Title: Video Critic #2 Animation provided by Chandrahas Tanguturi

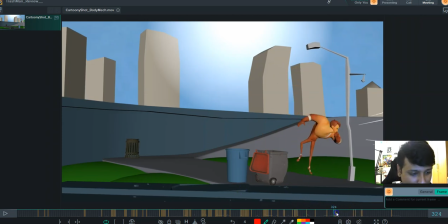[37:10]
So so here,
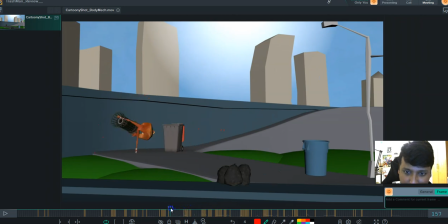[37:19]
when he was coming down from there, all right, when he was landing from here.
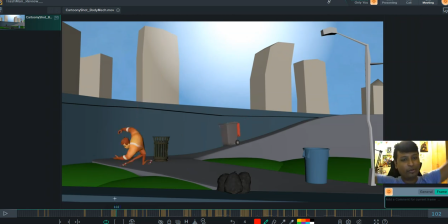[37:28]
So I have seen these arms like 4 times, 3 times already. So it's getting cliche. We have to keep the audience interesting throughout the shot. We cannot give them one thing and the interesting in the beginning and then just keep on dragging it to the end.
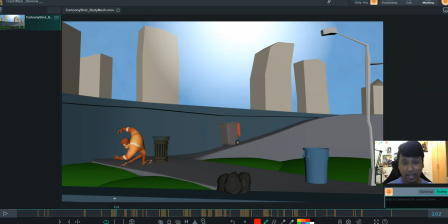[37:44]
And I'm saying all of this is because this is such a good shot. I mean, it's really nice what you've done here, but since it's so nice, I have to be nitpicky and pick out even the smallest mistakes that you've made,
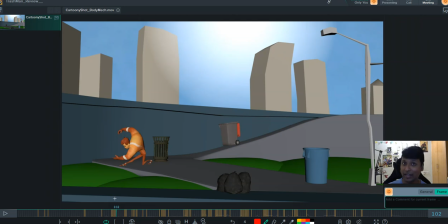[38:01]
or the smallest detail that you might have missed to make this shot even better. All right.
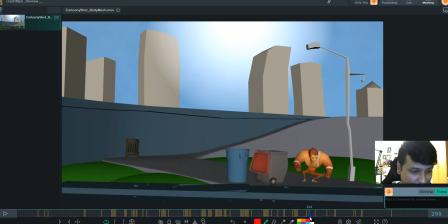[38:12]
And then when he's getting up, and his hip kind of gets stuck, and there's just one part of the body that's moving. Usually we don't do that anywhere. Be it snappy shot, be it an ultra snappy show, whatever it is.
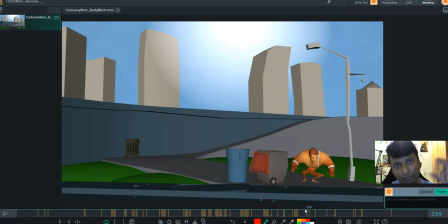[38:30]
We usually don't do it because we have to give some cushion to his lower body as well. All right, and then he kind of moves, and just like that he gets up.
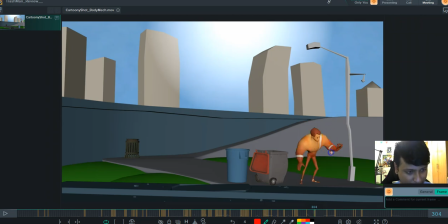[38:44]
So I was thinking maybe he can keep his hand slightly like this, and then his hand can be over here, and then he can go ahead and like this, and then blow the whistle.
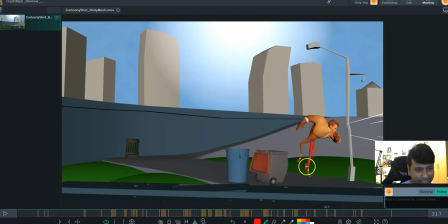[39:03]
And I don't know, maybe you can keep his leg like this, because what is happening is he's having a stretched leg, and just before landing he goes into this pose. Why not keep the leg already in that pose? If that is what is going to happen just for 1 or 2 frames, instead of it becoming like a jerk,
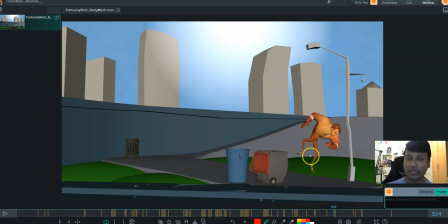[39:21]
we can already keep it there in that position, and then everything will be fine, right? So yeah, this area is pivoting from, say, chest over here. All right, so we need to bring his root down a little bit so that his legs don't have to
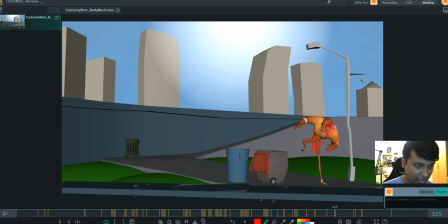[39:39]
stretch so much. and his head can be somewhere here so that he gets a nice arc of getting down, you know.
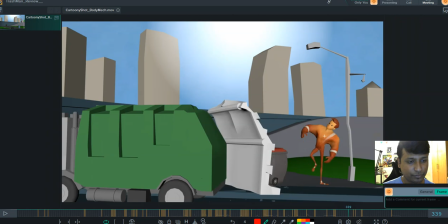His hand can drag a little bit more over here, also here a little bit,
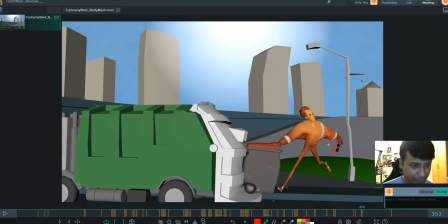[40:04]
and then when he drag a little bit here, it can come from an under to over arc.
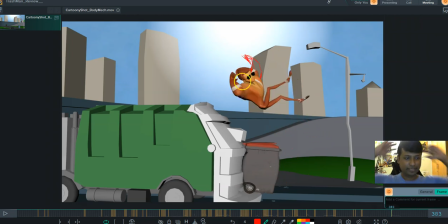[40:23]
And again twinning, the same time, same pose. Maybe keep one hand like this so it comes one frame late, and that way we can have a better flow to the shot.
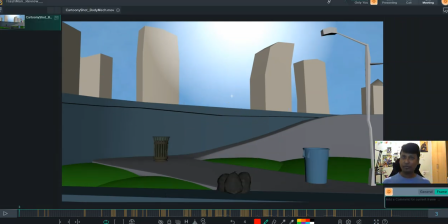[40:37]
And that's it, man. I mean, I don't know how helpful this was to you, or how much are you going to implement. If you want to run it by with somebody, please be my guest. You put it up for review. I reviewed it, and I had fun reviewing it, man.
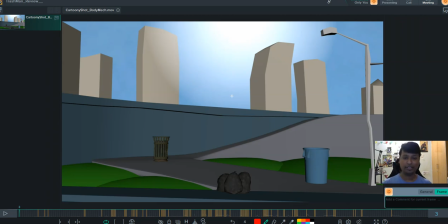[40:56]
Seriously, it's been a long time since I've had a shot which I had to look up so much detail to tell someone their retakes. Right? So thank you for challenging me. This is the kind of challenge I'm looking for. Right?
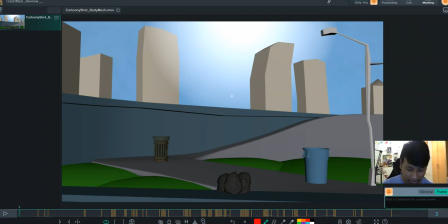[41:11]
Thank you for challenging me, and thank you for letting me help you get your shot to the next level.